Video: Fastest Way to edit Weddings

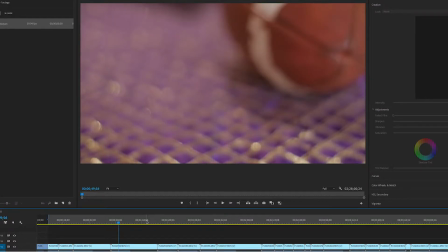(4:04)
So for B-roll, I'm just gonna come down here, try to get some, like here again.
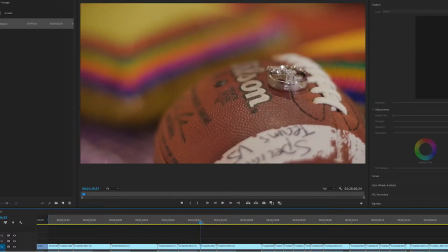(4:11)
So this is another example of redundant. You have one football shot, you have another football shot, you have another football shot, you have another, you have 4, you have look at that, you have like 7. The client doesn't want to see 7 shots of the football in the everything edit.
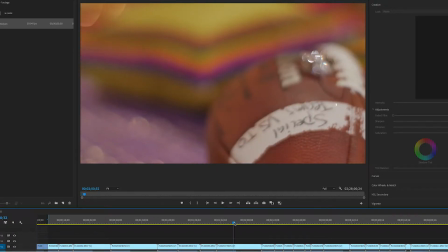(4:25)
Just pick the best one. I'm just going to pick this one randomly.
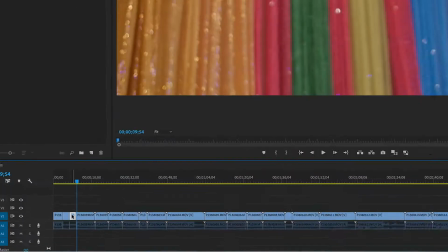(4:31)
Pretend that was the best. And again, if you look at the duration, it's between 3 and 5 seconds.
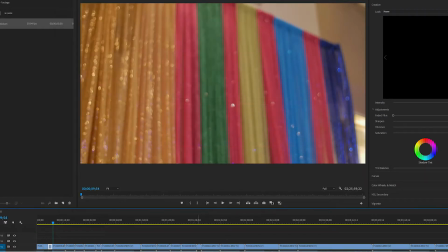(4:36)
Just under 3 seconds. Now let's look at group photo shots, because this happens in Western weddings, Indian weddings,
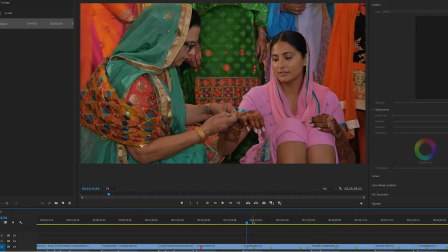(4:45)
where you have these sort of Indian weddings, they happen a lot more than Westerns, but you have sort of repeat people coming for photos,
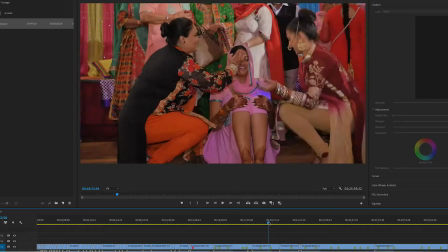(4:54)
right? And
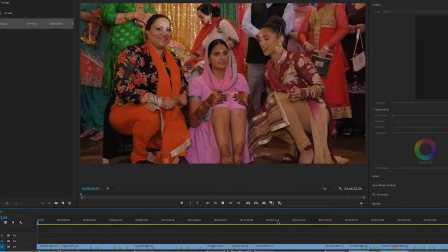(4:58)
basically you want to make sure you give at least 4 to 5 seconds for each, showing them smiling.
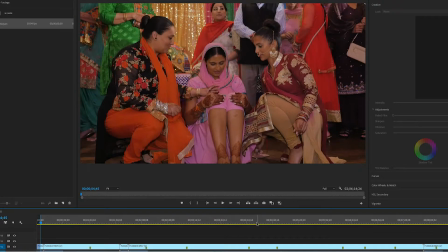(5:10)
Three seconds is too quick. I find brides, they complain that it just feels too fast.
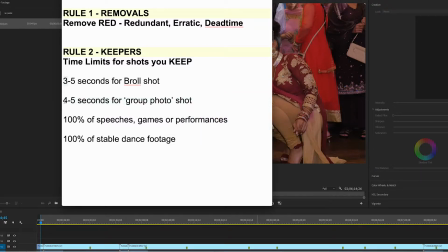(5:16)
That's why it's one, you might think, what a small difference, but it makes a big difference. Keep it at minimum 4 seconds.
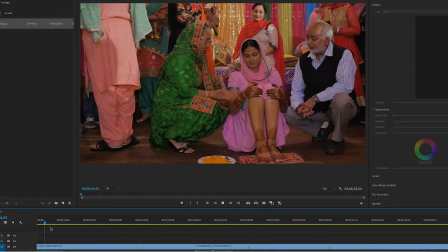(5:22)
Now let's see how long that one ended up. I just sort of went natural with it. 4 seconds, 20 frames. So, and then just keep doing it.
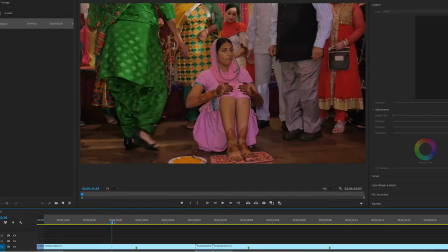(5:34)
And then, so for here again, this is all dead time here. We want I guess that's a bad example.
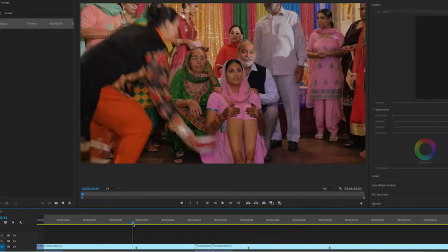(5:43)
There we go. Okay, here we go.
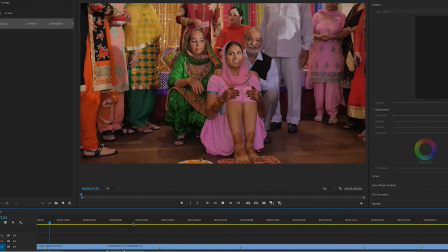(5:48)
Again, just show 4 seconds. It feels like it's enough time for the clients to get a really good feeling of the people.
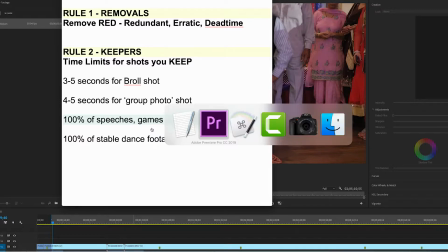(5:55)
Okay, now speeches, games, and performances. Again, at Western weddings, Indian weddings, they happen all the time.
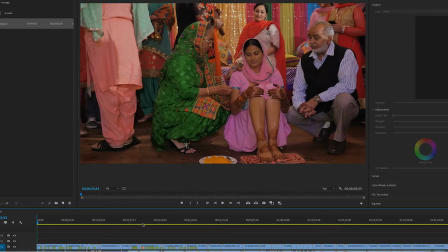(6:04)
Just give me 1 second here. Just gonna undo.
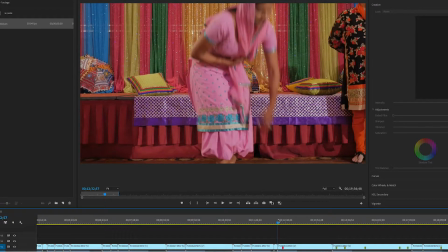(6:08)
And so here's an example of a speech.
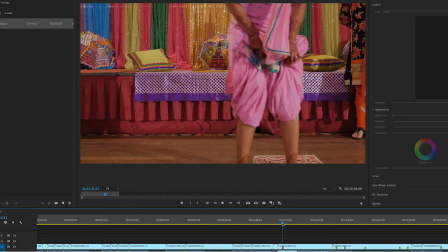(6:15)
And this is interesting because he's actually talking off camera, but you have to, anytime people speak into a microphone, you have to keep 100% of it in, right?
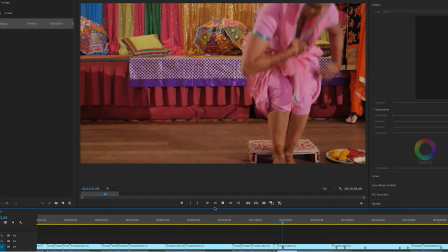(6:25)
That's why it says 100%.
I want to welcome everyone tonight. You've been part of a few traditions.
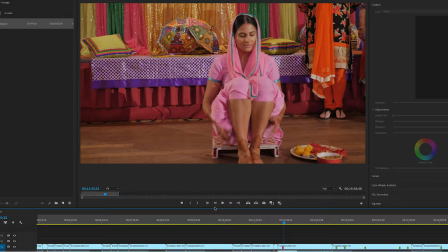(6:31)
Okay, so you could hear him, I don't know if you could hear that well, but that's basically just him introducing the tradition, describing it to the non-Indian audience. Now the bride wants to hear that in the everything edit. So usually you're going to be editing this B-roll to music, and this is a case where you actually have to jump out of music mode and into live audio mode.
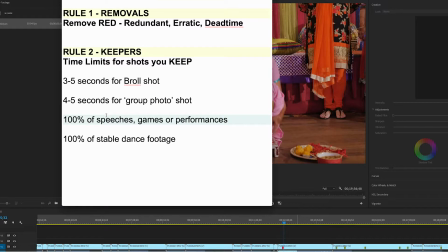(6:49)
So it's really important as a fundamental filter that you're constantly listening, because if you just edit this to music and the client remembers that the introduction happened, you missed it.
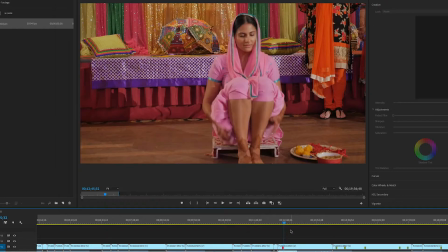(6:59)
You literally erased something from their wedding. Now finally, with weddings, there's always dancing. Indian weddings, a lot more. And just 1 sec here.
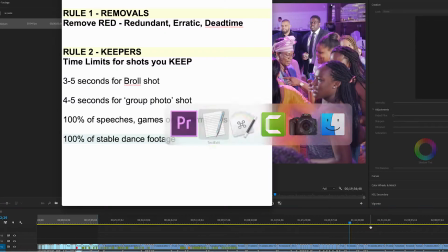(7:12)
So with dancing, again, remember, this is the everything edit. The client wants to see everything. So with dancing, what do you remove, right?
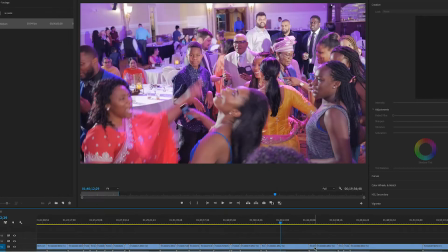(7:22)
Same rule applies for dead time. Sometimes the shooters might go to the washroom and just leave the camera set up. But if there's another shooter shooting at the same time, always ignore the camera that's not being operated.
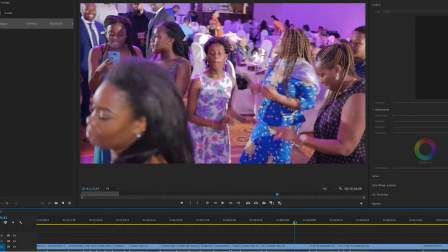(7:34)
Focus on the camera that's moving.
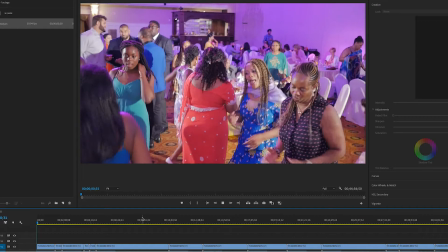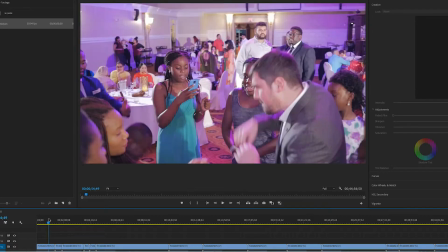(7:41)
And again, this is all stable, right?
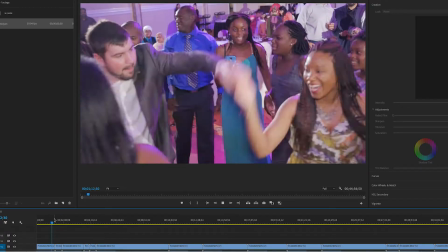(7:44)
But at some point it's gonna get really, really, really shaky, potentially, usually towards the end of the clip.
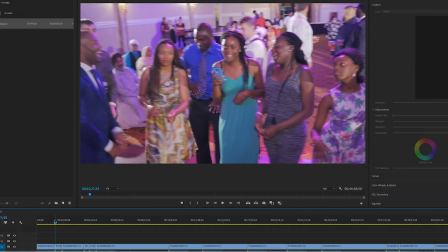(7:52)
See that the client does not want that in the everything edit.
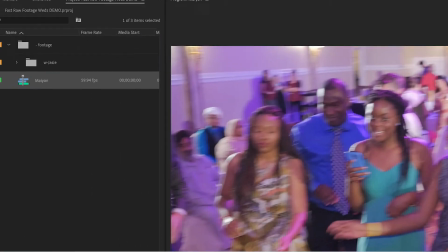(7:57)
I'm going to use this as an opportunity actually just to say that we actually have a plugin called Shakefree.
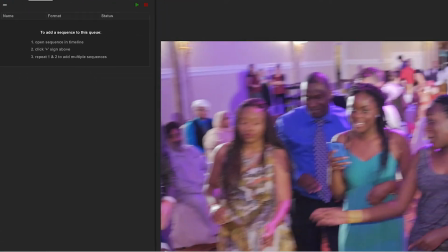(8:02)
That's what we make at our company. And it's an AI plugin that's designed perfectly for these scenarios, which are really annoying as an editor.
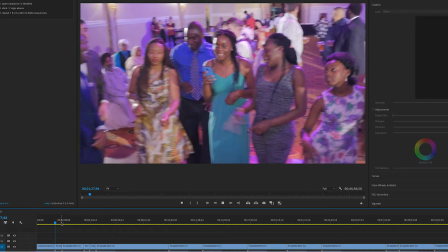(8:10)
It will actually delete this automatically.